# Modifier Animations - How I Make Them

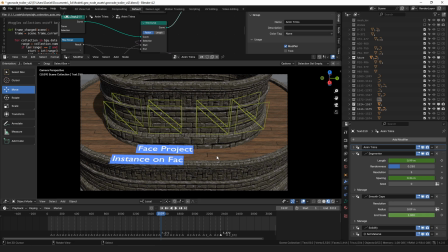[28:48]
So I wanted to show that again, just because it's a key part of the tools. So this one here, this is one of the cases where animating this all is very difficult. So in this case, if we watch the collections here, you'll actually see the collections all changing.
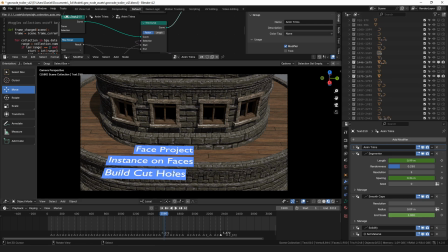[29:07]
Where are we at? It's 1500. So let's just go back here.
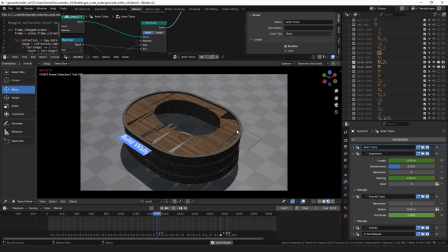[29:13]
So you can see here we're at 1400.
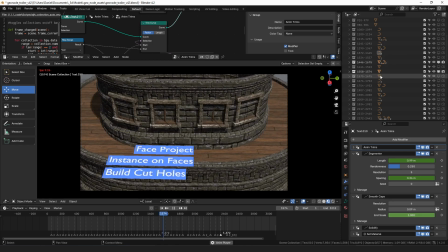[29:18]
And then as we play, it's gonna, which collections are active are being animated and toggled.
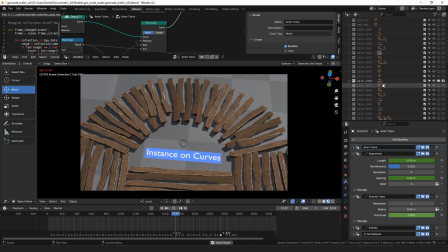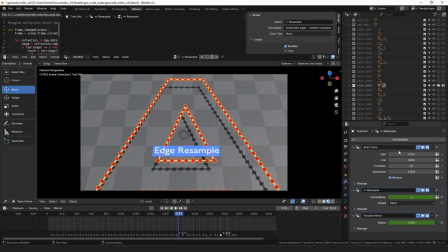[29:32]
And really I'm just animating, trying to use different modifiers, animate whichever property makes sort of the biggest visual change or shows what it's doing off in the best way. And then, yeah, like I said, the cuts were all sort of predetermined.
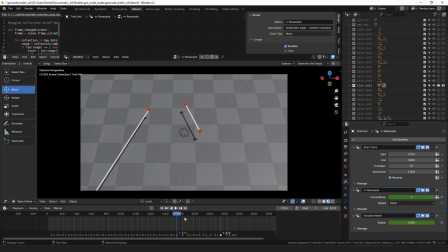[29:48]
That was the very first thing I did, was went through and mark where the cuts needed to happen, and then I animated the whole thing in order. So once I got, this shot happy the way I liked it, if, say, this was where the cut was, I would just move this off somewhere else and insert a keyframe, at the marker,
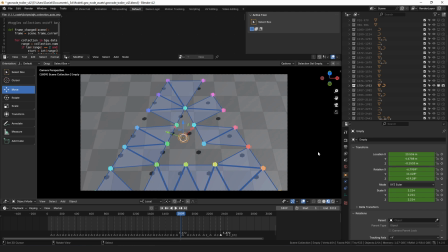[30:05]
and then I didn't have to decide right away if that was the actual angle or not, but it gave you the timing of it cutting away to the next letter. So, yeah, I'm sure I haven't talked about everything, but I'm not sure what else to say about it, really.
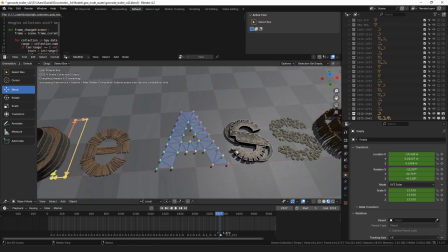[30:25]
Then at the end, it was extremely slow to show all of this at once, so I actually made a duplicate of it all and applied all of the modifiers when the whole thing appears at the end.
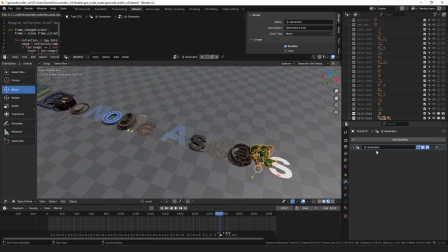[30:43]
Wait, didn't I? I thought I did that. Oh, no, I didn't apply them, but I made a copy of it and I deleted all of the animation off of the modifiers. Because when you animate the modifier, it reevaluates at every frame. And so once you have,
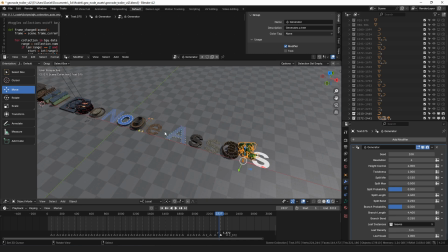[31:00]
50 or 100 different modifiers being evaluated every frame because they're visible and they're keyframed, then it makes playback really slow. I was getting like a couple frames a second, I think.
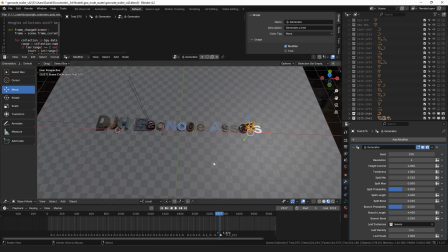[31:16]
But then this all appears. There was some.
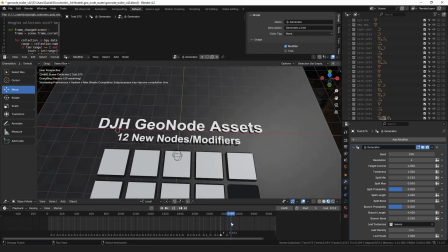[31:22]
I actually changed the color of the floor here and make it darker just so that this stuff stands out more.
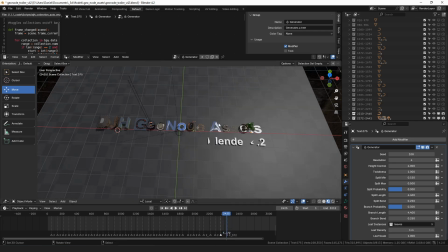[31:28]
Then for sort of the fully rendered 3D letters just disappear all in one frame. But right before they disappear, the simple text version of DJH GeoNode assets is
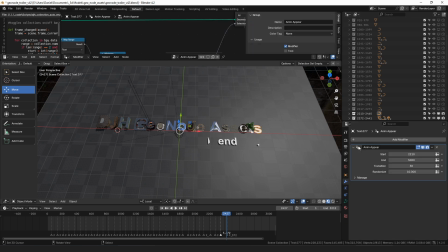[31:43]
using the animated appear animation to sort of fade in behind it. So it actually worked out. It sort of hid that pretty well. You see the white letters appearing, changing how it looks a little bit,
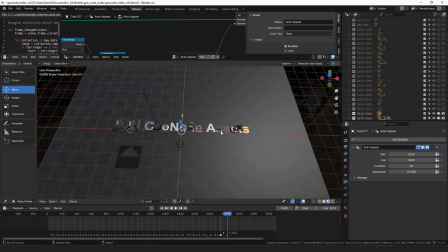[31:58]
and then as that finishes, the collection pops out. It just disappears in one frame. But when you play it back at full speed, it didn't really look like the 3D version of the letters just disappeared because of the timing of the appear happening at the same time.
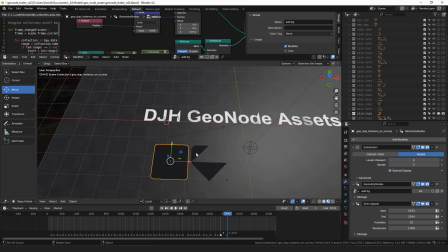[32:17]
These are just, I imported images as planes and added a simple geometry nodes to have a grid bevel the corners of it. So you get rounded corners, and then fill that and give it a gray color.
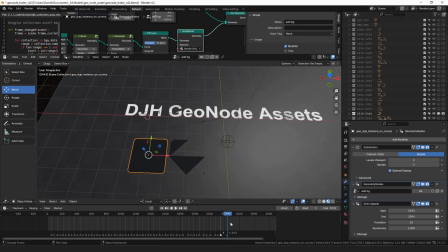[32:35]
The gray is sampled the dark gray color from the UI, basically, because I wanted these to look sort of like the icons in your
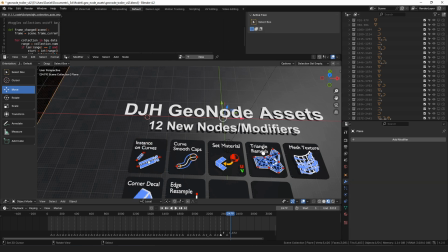[32:44]
asset library view. And then these are images with, these are the icon images just imported as planes with
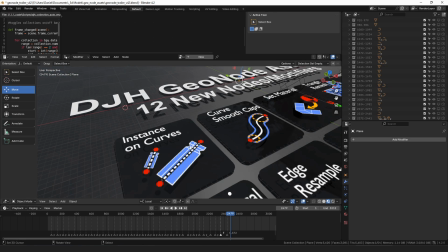[32:54]
transparency, and they're just placed slightly above it.